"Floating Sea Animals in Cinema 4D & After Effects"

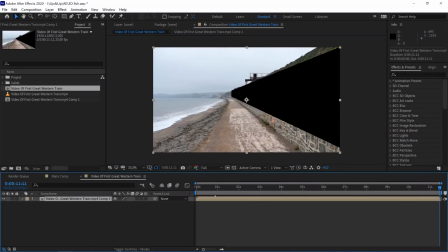Then I will pre-compose this clip to burn the mask into my footage. And I'm going to 3D camera track my composition. Once you are done, you can see all these dots next to your black space.
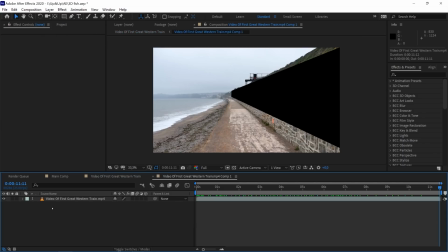Now you can dive back into your composition with the mask and disable your mask and set it from subtract to none. And now we have brought back our footage without having that area tracked. Great.
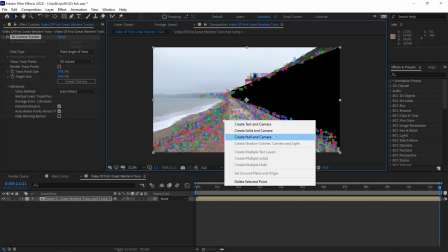Then I selected a few points and I right-clicked and added a new camera and null object.
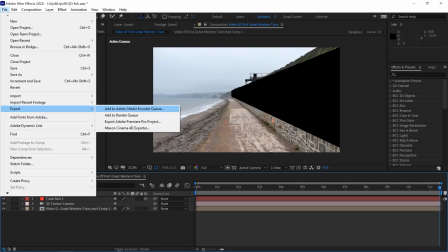Now I'm going to export my clip to Cinema 4D by going to File, Export, Cinema 4D Exporter. A great way to send over data from After Effects to Cinema 4D. All right. For the second part, we open our clip in Cinema 4D.
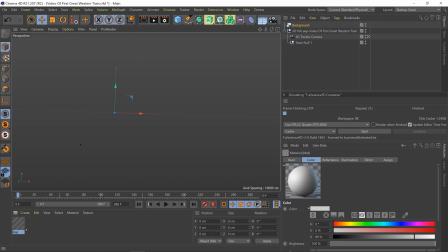I also added a background object and I added a new material with my video clip in the diffuse channel. I also checked Animate Preview, so when I apply this material to my background, I can see my clip in the background and see it animated as a reference. One great thing about exporting from After Effects to Cinema 4D is that it also copies my footage settings.
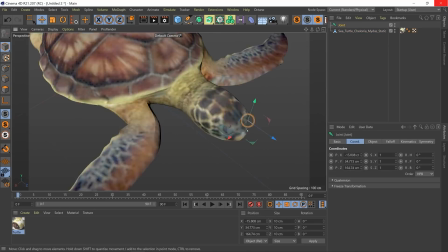Now it's time to bring in my turtle. First, I bring it into a new project where I can focus on only the turtle.
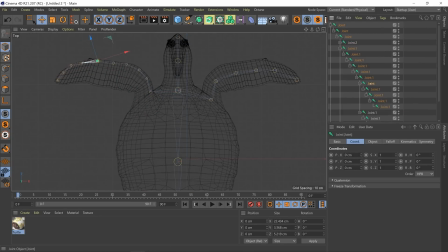I texture it and then I also rigged it, and I'm no pro rigger, so I just did a quick job here, just to have some animation in it.
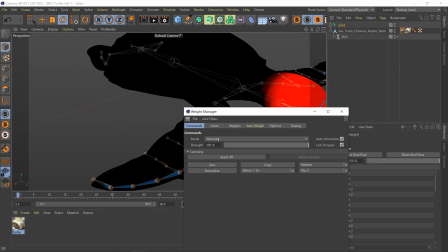This took me quite a while to complete because I always end up having bugs and glitches when riggering. When rigging. I really don't like this process as it's such a tedious job, but I needed some animation in there, so yeah, I didn't have a choice.
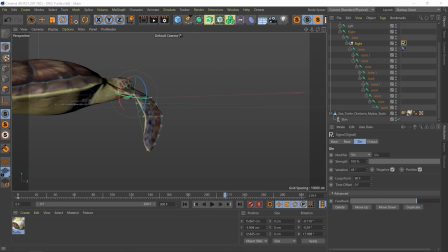After rigging, I animated the turtle to make it look like he's swimming.
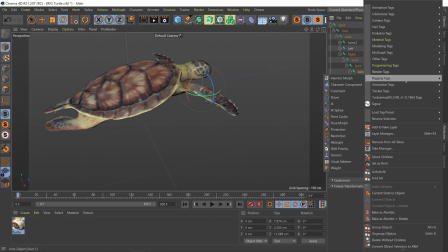I also added a vibrate tag to give it some random floating movement in there to make it a little bit more organic.
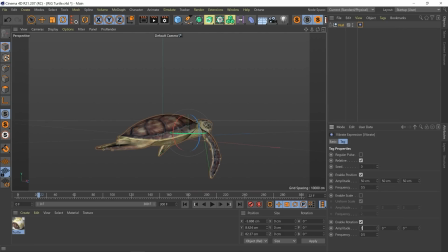I really like to use this tool to make things more organic.
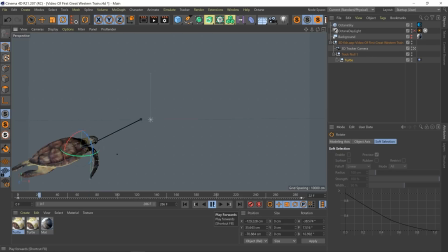Then I brought in my turtle into my original scene to integrate it into my footage, and then I animated it going forward a little bit. I also added an HDRI sky. This is a 360 map that is going to act as my lighting, but I had to look for a similar location so that the lighting would actually look as realistic as possible for the environment we are in.
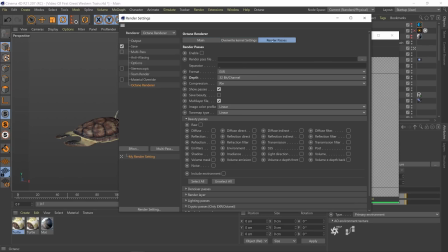So then I set up my Octane render.
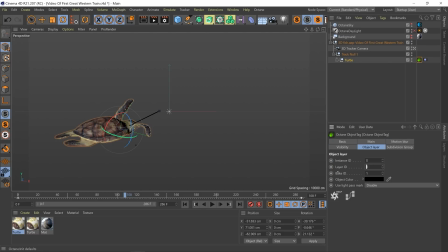I didn't do a multi-pass workflow this time, as it wasn't that hard, so I just did a beauty pass render, which seemed good enough.
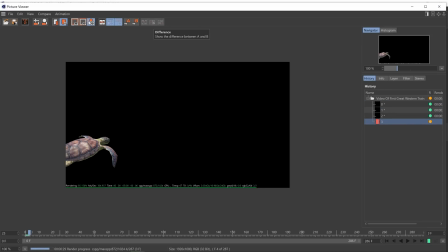I didn't need that much control afterwards. So I let it render for a little bit, and luckily, because of Octane, we're going super fast with this process at 8 seconds per frame.
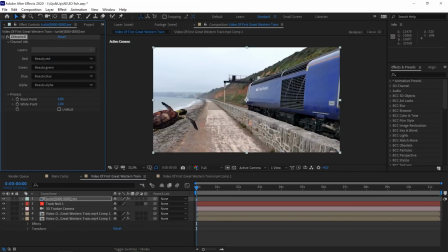Then I brought it into Adobe After Effects, added in some final color correction,
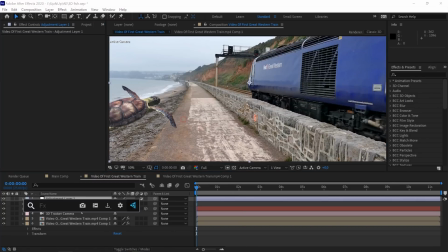and I also made my 3D model fit more into the scene by adding a little bit of noise, blur, and RSMB motion blur.
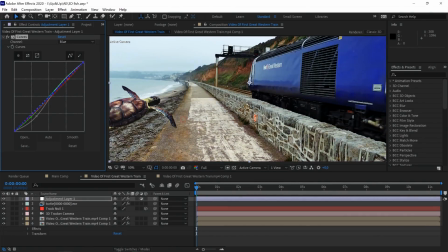That brings us to this final result.
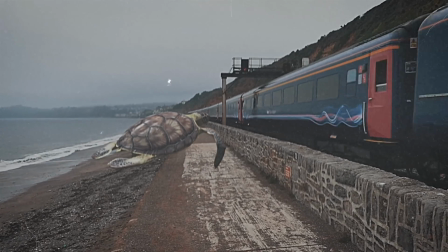And for the other shots, I also did the exact same thing, just with a different animal and on different footage. That's basically it for this video. I hope you enjoyed it. If you did, give this video a like, and also be sure to subscribe to the channel for more and hit the notification bell to stay notified when I upload new videos. Also, be sure to check out my other videos. I'll link one up here so you can continue your next level editing journey. And until the next time, create epic videos.